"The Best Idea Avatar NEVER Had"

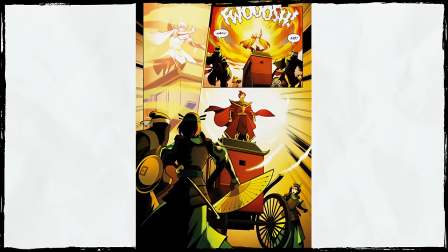8:38 You saw that right? Those streaks of green and purple accenting Zuko's fire tornado?
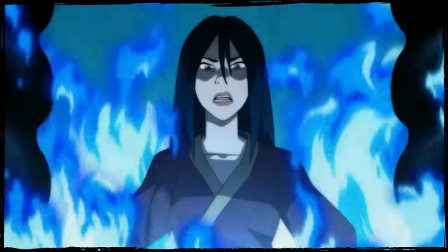8:43 I suppose they are somewhat understated, especially when compared to the unmistakability of Azula's blue flames,
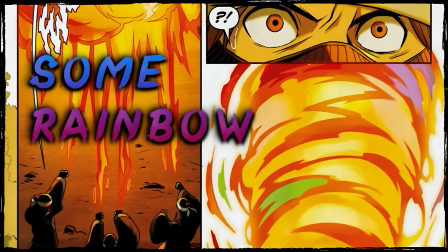8:49 but there is definitely some rainbow action happening in this image.
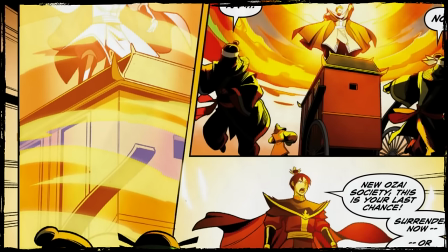8:53 And even in the subsequent panels, you can still make out the faint traces of colors, so this is intentional. Oh, and by the way, that amazing animation and voice dub that I just played were exclusively made courtesy of the Avatar Book 4 Restoration Project. You may remember that I talked about them a few months ago.
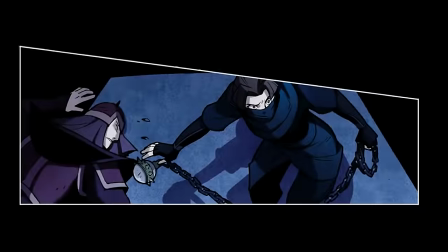9:10 They're a group of professional voice actors, musicians, animators, and comic artists who are working together to bring the avatar comics to life.
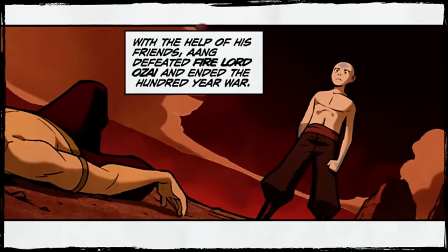9:18 They just dropped their first episode and honestly, it's pretty remarkable. These are canon comics that pick up right where the original show ended, and in my opinion,
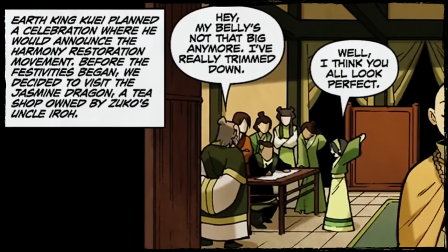9:26 this is now hands down the best way to experience the continuation of Aang's story.
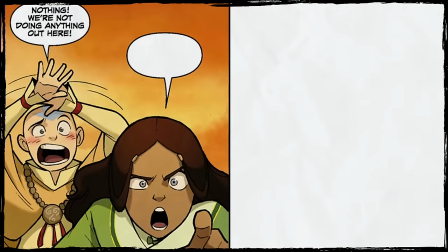9:32 Hey guys, nothing, we're not doing it out here. Haven't you ever heard of knocking Sokka?
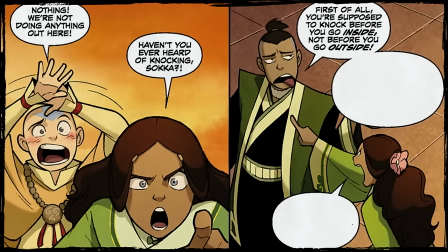9:38 First of all, you're supposed to knock before you go INSIDE, NOT BEFORE YOU GO OUTSIDE!
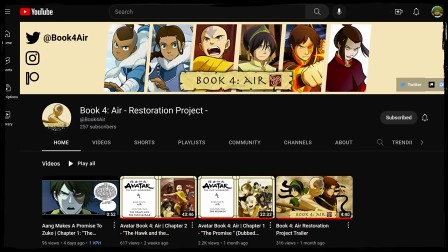9:43 So check out their channel to catch the full episodes, link below. But back to the bombshell I just dropped.
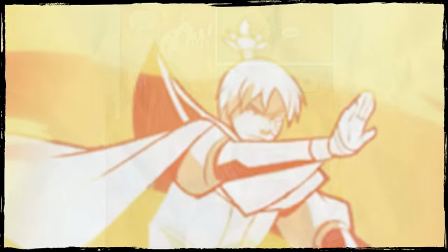9:49 This scene offers irrefutable evidence that Zuko can at will create dragonfire, right?
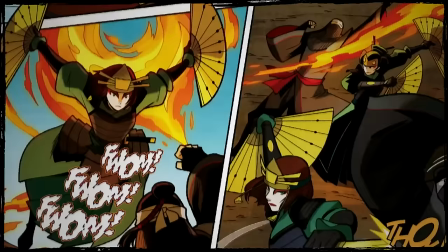9:54 This scene comes directly from the comics, and the comics are all canon, right? I mean, right?
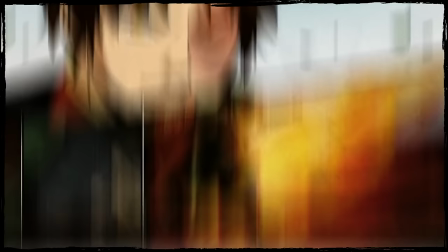10:00 While yes, I can assure you that the comics are canon, I'll admit that I'm still not quite sure how to feel about this moment in particular.
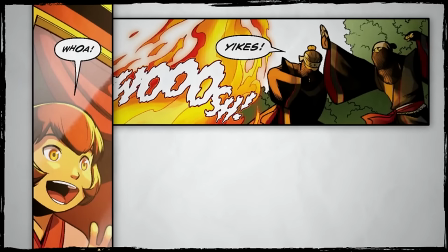10:07 It's just such an outlier when compared to everything that surrounds it. The scene is never mentioned or even referenced again.
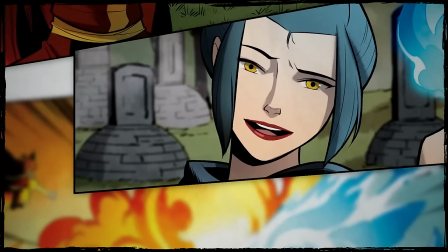10:13 And in the few other fights that follow this, Zuko's fire is always back to being basic bitch butterscotch without a hint of other hues.
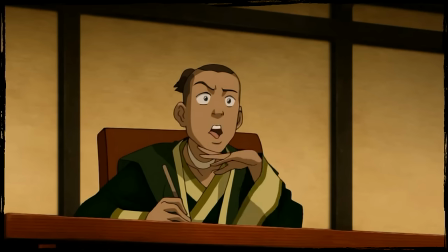10:19 To me, it always made more sense to interpret this moment as an inspired artistic decision and not as a scene with lasting ramifications for the Avatar universe.
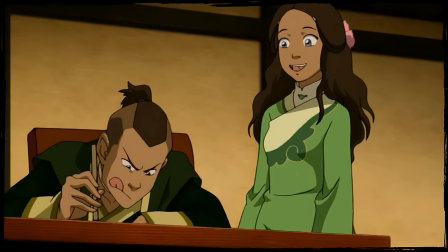10:27 Which I know is a bit of a cop out since I'm literally ignoring evidence now just because I don't like it.
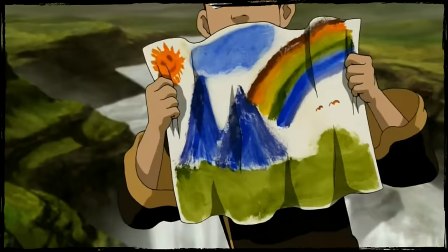10:32 And it's an ironic cop out too.
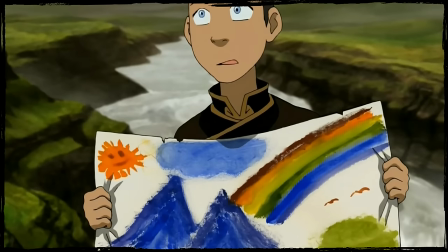10:34 I started this video saying that I didn't like Rainbow Fire because it sounded like fanfiction, and now I'm saying that it's technically canon, yet I still don't like it.
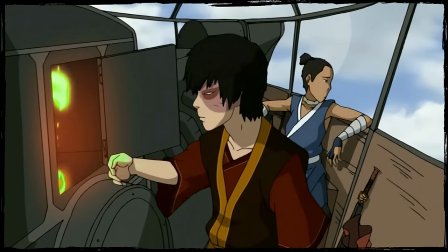10:42 It's frustrating, I know, and please share your thoughts in the comments below too. But while you're down there typing,
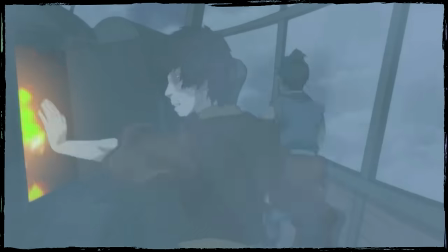10:47 keep playing this video because I'm about to tell you my solution that would have made way more sense in-universe while also making the show's finale that much more spectacular.
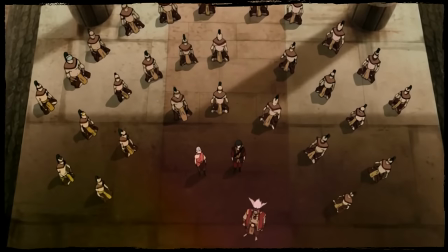10:56 My biggest problem with the current canonical status of Rainbow Firebending that Zuko can sometimes do it when he's angry,
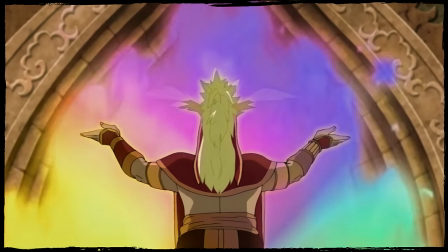11:01 I guess, is that it completely goes against the traditional firebending philosophy that was preached by the sun warriors.
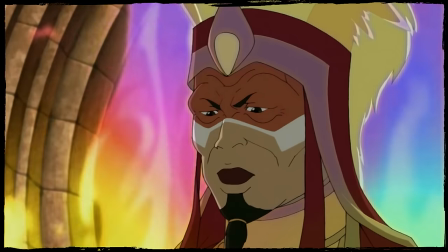11:08 It's like a little heartbeat. Fire is life, not just destruction.
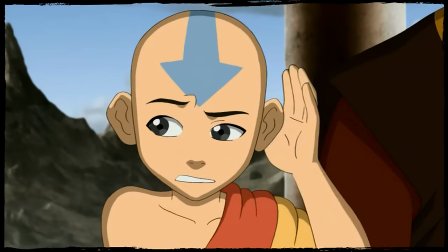11:16 Surrender now or face your Fire Lord's wrath!
Yeah, something tells me that Zuko's wrath is much more analogous with destruction than with life.
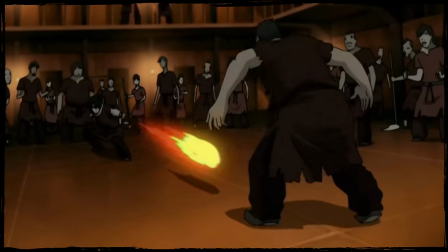11:25 Additionally, Zuko just randomly being able to pull this off whenever he feels like flexing on his haters really just ends up diluting the entire idea's impact.
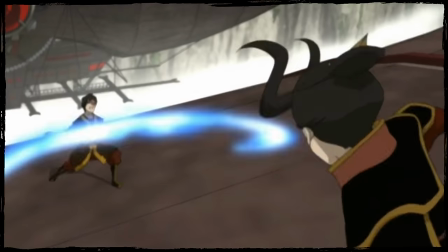11:32 The concept of colorful bending has always been about spectacle. It's about wowing the audience with something truly unexpected.
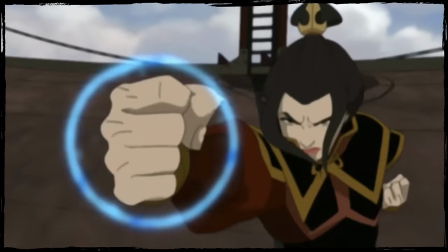11:39 But the thing is, this only works when the spectacle hits are in small doses.
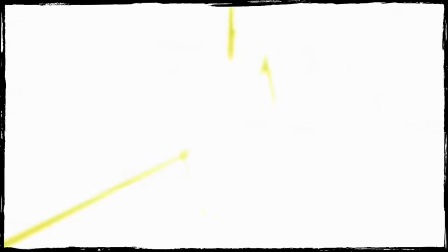11:43 It needs to be rare, and it needs to have specific in-universe constraints that prevent it from being overused.
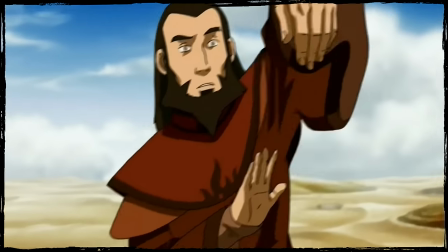11:48 Think about the Avatar State, which is another visually striking display that's used to heighten moments of the show.
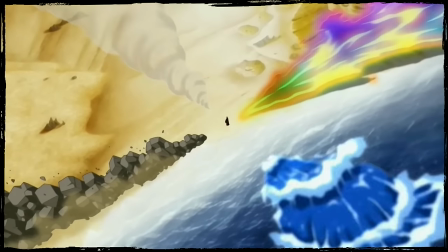11:53 If Aang just started glowing in every other scene, then each time the Avatar state was used it would feel less and less special and avatar's writers knew this which is
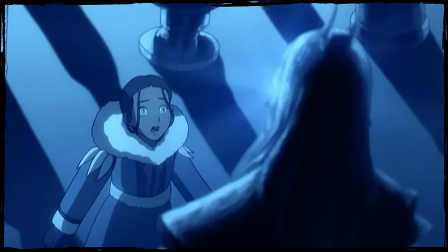12:01 why at the very beginning of the show they established an in-universe reason to limit its use and then they restricted it even
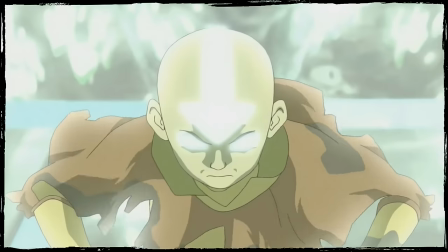12:06 further at the end of season 2 when they temporarily killed ang and blocked off his access to the avatar state entirely they avoided showing off one of their
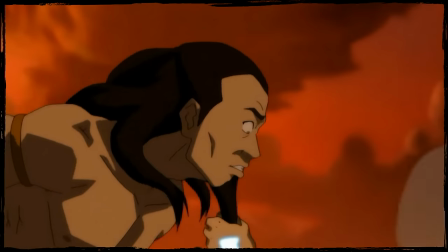12:14 coolest ideas for nearly the entire season also that this moment in the finale would hit like an absolute freight train so if we wanted to
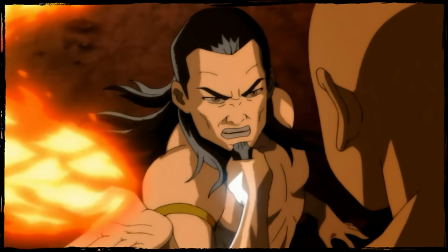12:22 reintroduce the concept of bending dragon's fire into the avatar universe, then there is a fine balance that we must strike.
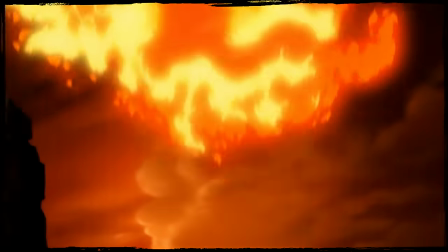12:28 Our proposal must ensure that rainbow firebending has natural limitations,
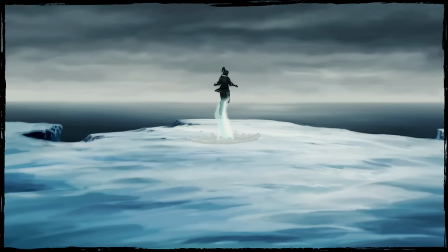12:32 but those limitations can't be too strict because we must also leave space for exhilarating dramatic moments when contextually appropriate.
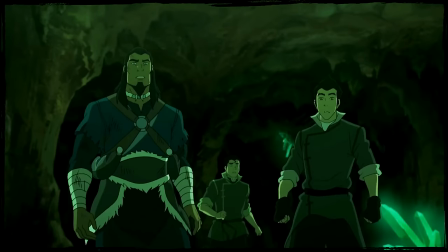12:40 As a first step, I think it makes sense to briefly go over the few other instances of uniquely colored fire in the avatar world.